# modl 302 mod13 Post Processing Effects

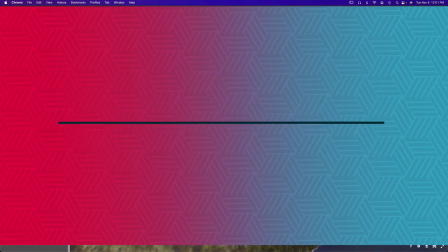3s
I've applied all the textures to my scene inside of Sketchfab,
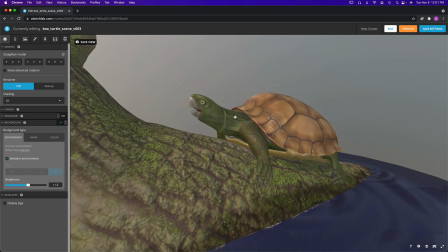7s
and I'm really pleased with how all of these textures are reproducing the illusion that we initially created in both Substance Painter and Blender.
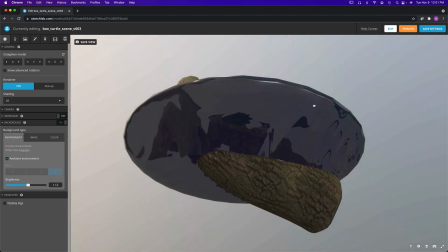14s
And I'm ready to start applying all the post-processing effects to really finalize the scene and get it all set for publishing.
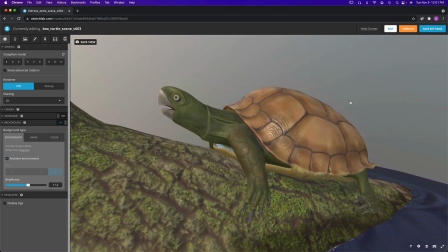22s
So there's a couple of things in here that I want to do, and the first thing that I want to accomplish is the background.
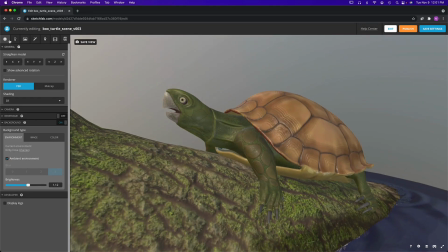27s
Right now, it's set to ambient environment. I'm in the global scene settings, and with ambient environment, it's using the hues and the color information of the background image to light our scene, which is pretty cool.
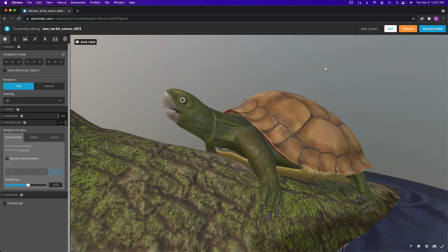39s
But I'm not feeling this kind of gray, and I want to see some color information back there to help me kind of round out the illusion that my little turtle is in the middle of a forest. And we can do that easily just by turning off this ambient environment checkpoint.
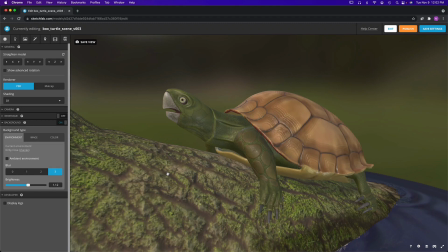54s
And now that gray is gone, and we're actually seeing the image. It's super blurred out, and the 3 value here is the default. If we had it at 0, then we're actually going to see the image itself. Now, with that at 0, it's pretty easy to see that we are on the beach in San Francisco,
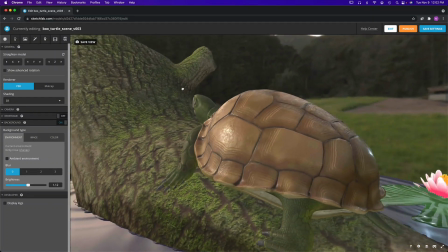71s
which is not exactly the illusion that I want to present to my audience.
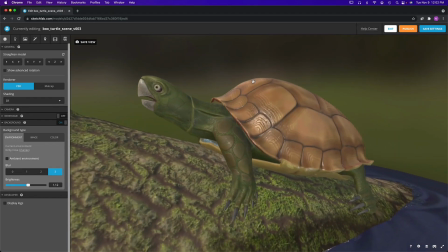76s
So I'm going to put the value back up to 3, or maybe even 2, somewhere right around in there.
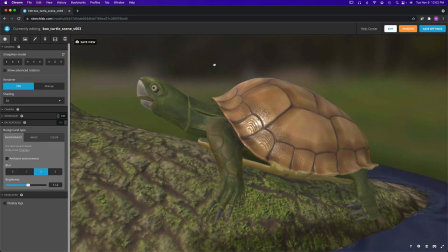81s
I like to kind of gives the illusion that we're in a forest, and that's a pretty good place to start. So I'm liking this background.
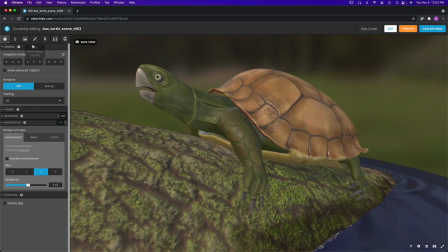87s
That's working out pretty well. And the final thing to look at are all of our post-processing filters. And these are global filters that are going to affect every single object inside the scene itself. And there's some really good ones in here, like screen space reflections. This is going to start establishing small little reflections within the objects.
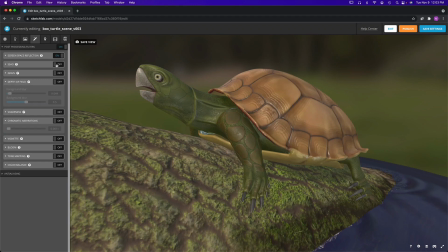105s
In addition, screen space ambient occlusion.
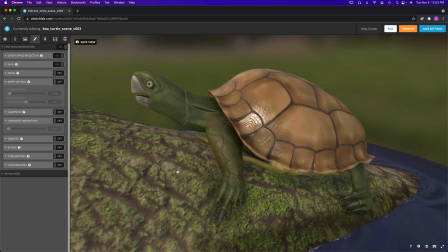108s
And this is the one that I really like, because now we're getting some deep shadows right where all these objects are contacting each other inside of all the parts and pieces in the scene itself,
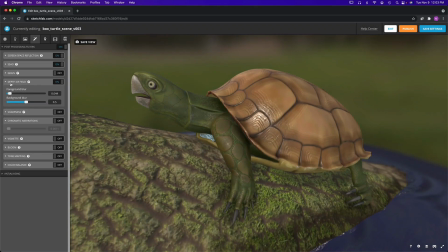117s
which is pretty cool. In addition, I'm also going to put a little depth of field in here. If we look at the depth of field options, there's some important ones to note. Of course, we can super blur the foreground like this.
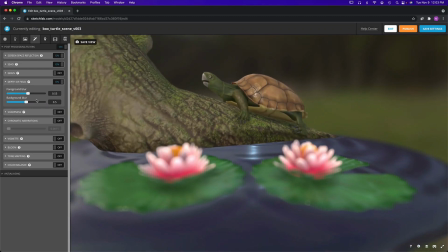129s
Okay. If this is the kind of first shot we're looking at, we can start to influence, there we go, influence the foreground and the background individually. We don't have a lot of background geometry in here, so I'll put these values back to where it was, which is 0.5.
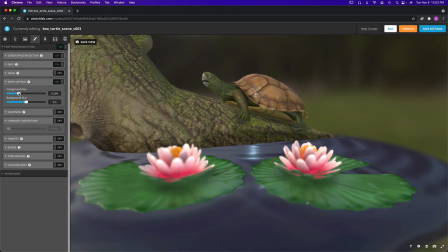144s
And I'm going to increase foreground blur just a little bit. A little bit goes a long way. Don't go like super crazy with it. We're just trying to suggest the smallest inclination of depth of field, and that's pretty good.
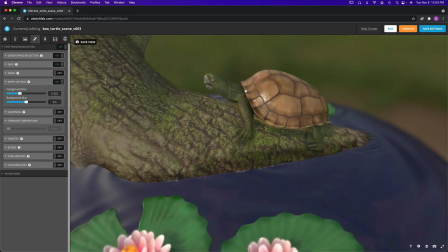158s
Okay, sharpness is another one that you may want to experiment with. It's going to make all of your all the textures a little bit more contrasty.
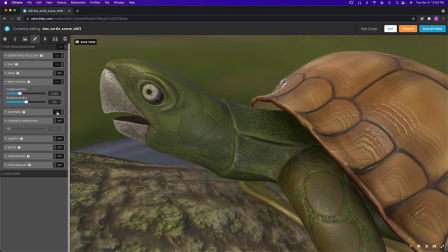167s
If we turn it on, it's subtle, but it feels like the images just kind of punch out a little bit more. So with it off, that's what it looks like. With it on, it looks a little bit more crisp. It's up to you and the textures that you're working with to determine how you want your sharpness to look,
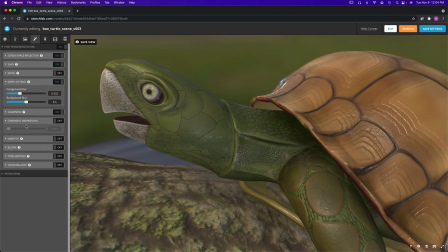183s
but that's something that to experiment with as well. Chromatic aberrations is another really good one.
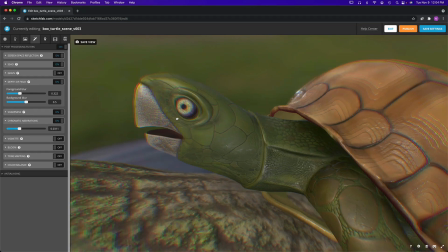188s
This is a photographic effect, and with it at its default values,
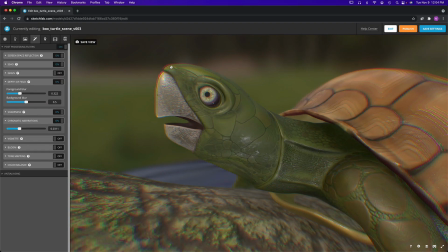192s
we're getting this really cool fringing and kind of these echoing of colors around the boundaries of our object.
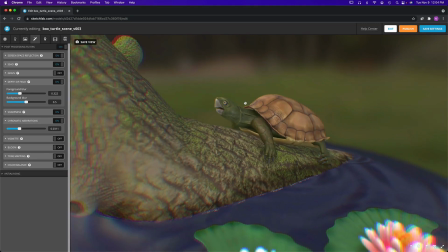198s
Now, at this level, this is probably not what we're after, right? When you can check it out here on the edges
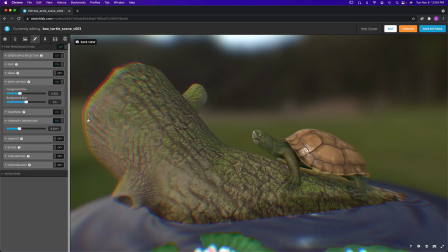206s
of my log, you can see the impact of the chromatic aberration. When you're taking a picture with a real camera, you're going to get small little chromatic aberrations, these discoloring of the edges that are produced by the lens itself.
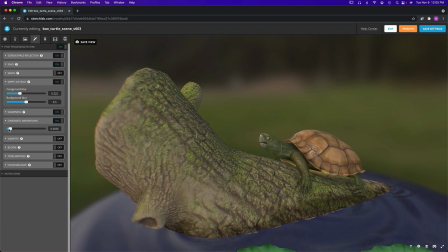220s
So a small amount can actually give us the smallest suggestion of a photographic look.
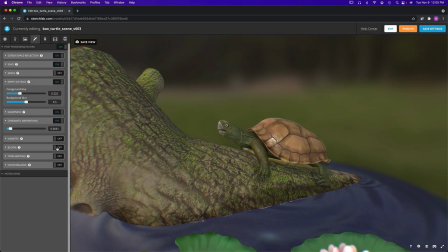228s
So small little amounts in there go a long way. Now for me personally, I always like to have a little bit of vignette.
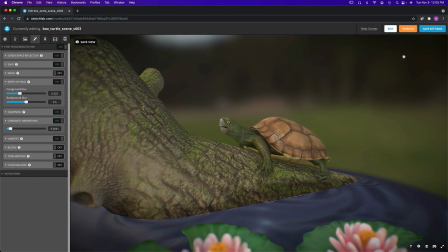234s
A vignette is going to start to make the edges of our scene a little bit darker. This is another photographic effect that kind of makes our images look more like a photograph than a 3D render.
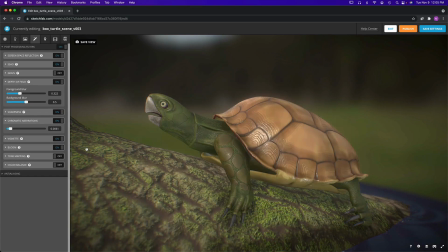245s
Bloom is something you'll want to experiment.